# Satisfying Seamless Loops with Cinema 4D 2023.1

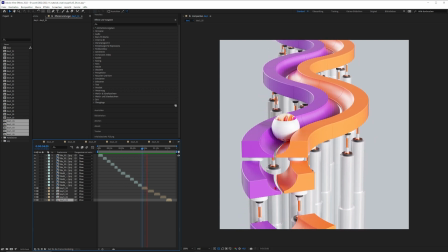[0:00]
Hey, what's up everybody on YouTube. This is Rhi Bonfire back with an amazing tutorial. And this time I want to talk about perfect satisfying loops, just like this one, for example.
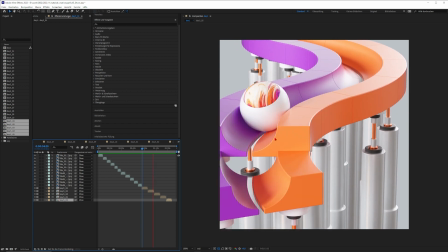[0:09]
So you can see that these elements, they come just at the exact right timing into position.
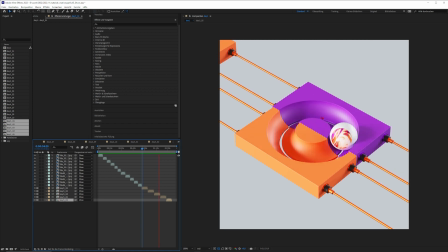[0:15]
And I think this is something that is really important, which makes these loops satisfying and people just have a great feeling about it.
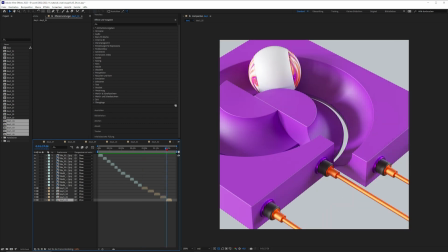[0:22]
Okay. So I want to show you how you can build loops like these ones or something like this one.
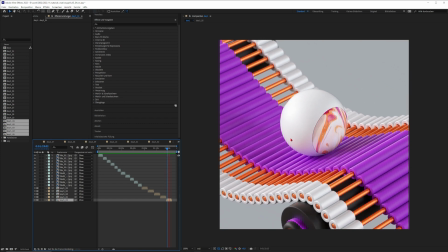[0:28]
This is more simple but I just also think that this is a beautiful loop.
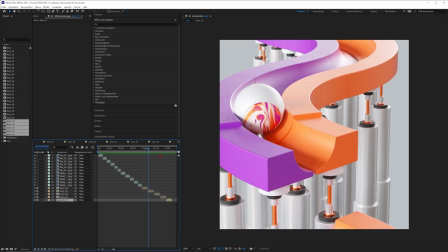[0:33]
So you can see these were my results after five days in a client job.
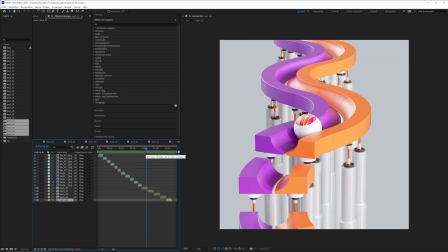[0:37]
So these were the results that I built for the agency Creative Spark but I can also show you what I did on day one.
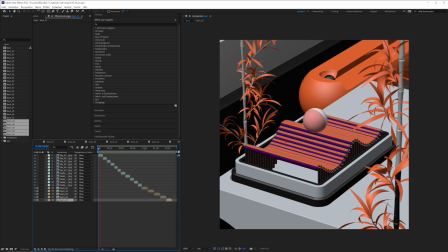[0:44]
For example I started here and just gave the client different ideas what we could build.
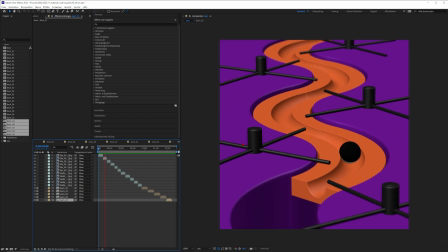[0:49]
Of course this is not really polished but you can see on day one I just went into Cinema 4D and was excited to build some different
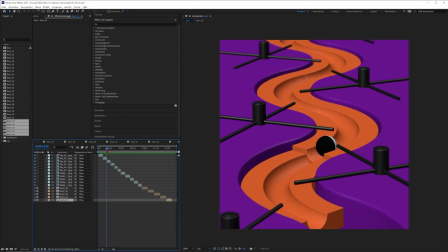[0:56]
ideas and for example you can see that on day one I already started with this idea and in the end it came out like this one.
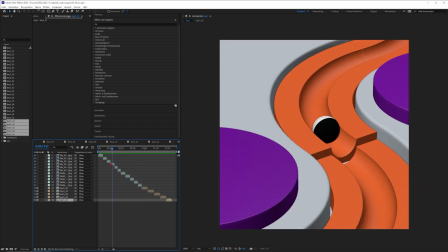[1:03]
So I think this really looks beautiful but you can see sometimes already on day one
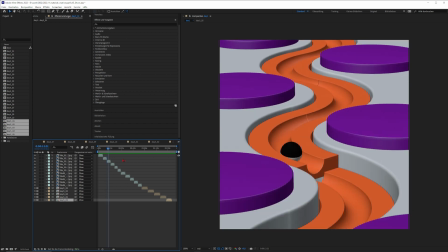[1:09]
you have the idea and then you just go through the next days and polish them more and more together with the client.
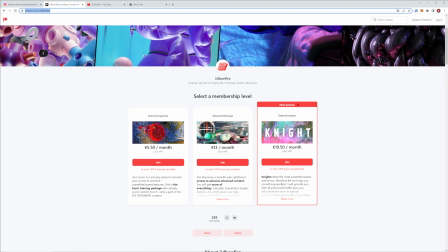[1:15]
So on my Patreon right now I show you how to build this loop for example.
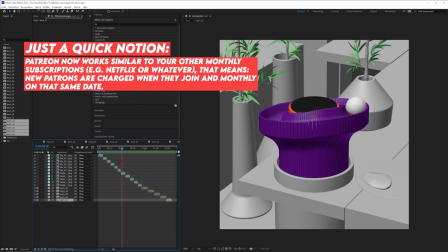[1:19]
So there are three lessons on my Patreon but for now here on YouTube I can also show you how to build something really cool so maybe thinking about maybe
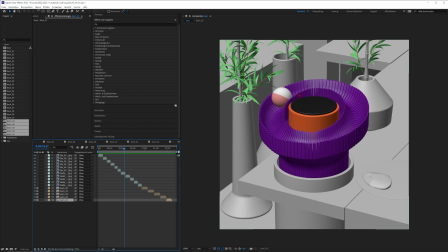[1:27]
we could do something like this one but honestly this is just a beautiful copy here i just rebuilt this beautiful animation by vano's dad
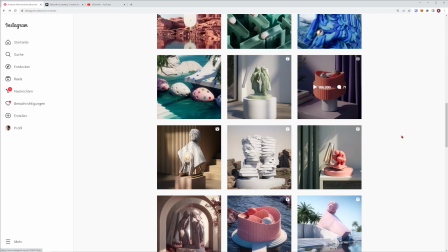[1:35]
i was just curious how he built it and this is so beautiful so he is the king the true master of these loops okay so just
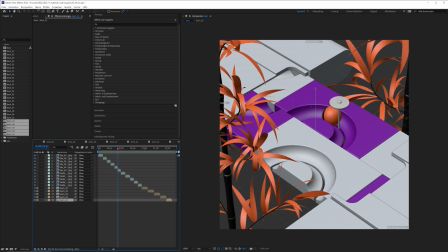[1:42]
be sure to check his stuff out on instagram but i hope i also had some beautiful ideas here okay so you can also see here on day
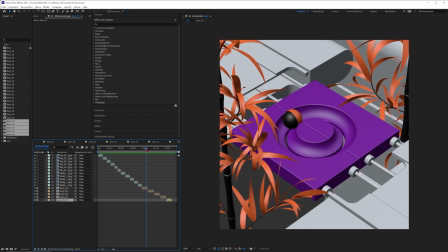[1:50]
one i already started with this idea and this one turned out to be this one in the end.
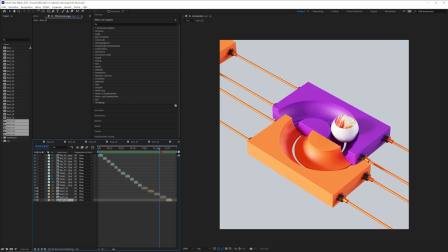[1:56]
So this is just more reduced, more minimalistic, more polished. But you can just see that this idea was also there right at the beginning.
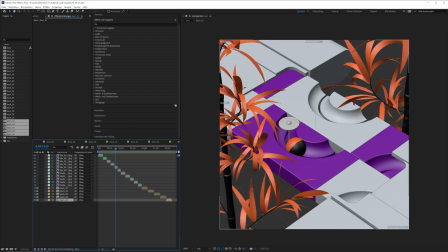[2:04]
Just a little bit different.
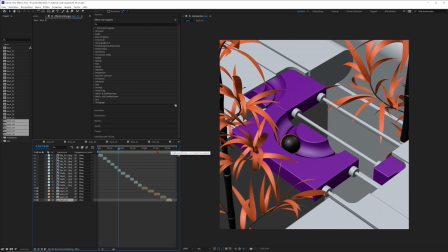[2:06]
So yes as I said there are three lessons on my Patreon that you can check out if you are interested in how to build loops like this one.
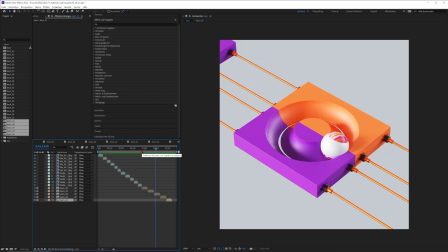[2:14]
But now on YouTube let's also do something cool.
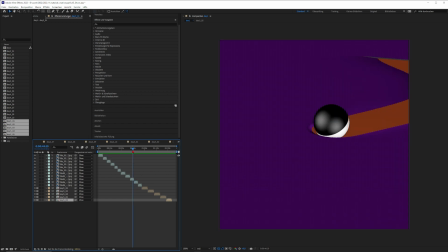[2:17]
So I'm just thinking about what we could do so maybe I will just give you an idea how you could build something like this one.
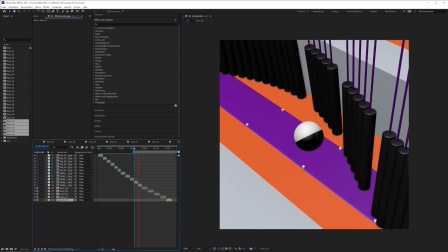[2:24]
So I think now would be the time to just go into Cinema 4D and have some fun.
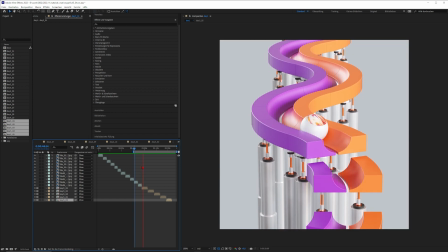[2:30]
And maybe one last thing, what would be really amazing if you support me here on YouTube.
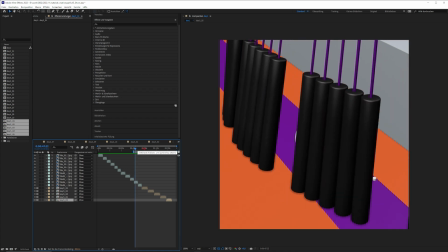[2:34]
So just subscribe to my channel, ring the bell and other than that, now let's have some fun in Cinema 4D.
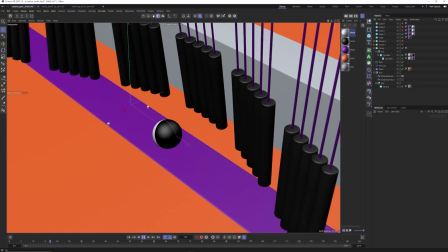[2:40]
All right, so finally in Cinema 4D and we could talk about this loop, all right.
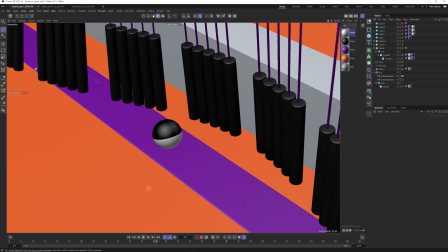[2:45]
So I suggested this one to my client, but in the end we didn't go with this one.
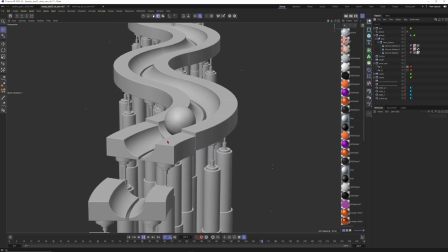[2:51]
But for example, this one made it until the end. So this is a really super smooth loop.
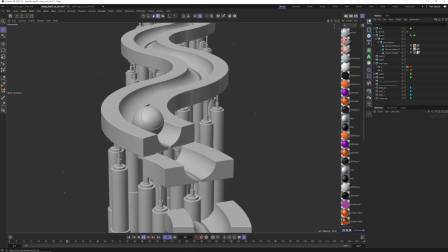[2:57]
So there is a perfect transition from the last frame to the first frame
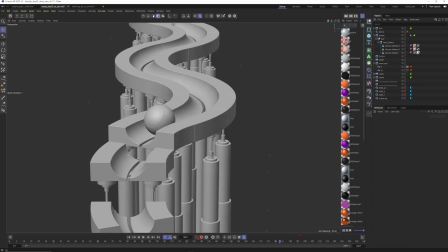[3:02]
and you could let this one play forever and there will be just no cut.
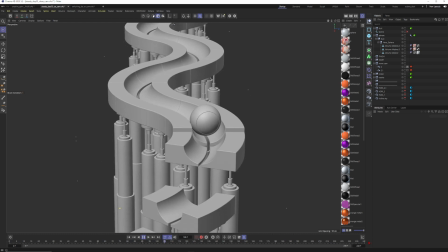[3:07]
Okay, so basically that's what the loop should do, right? So it should be perfect and there should be no difference between the end frame and the first frame.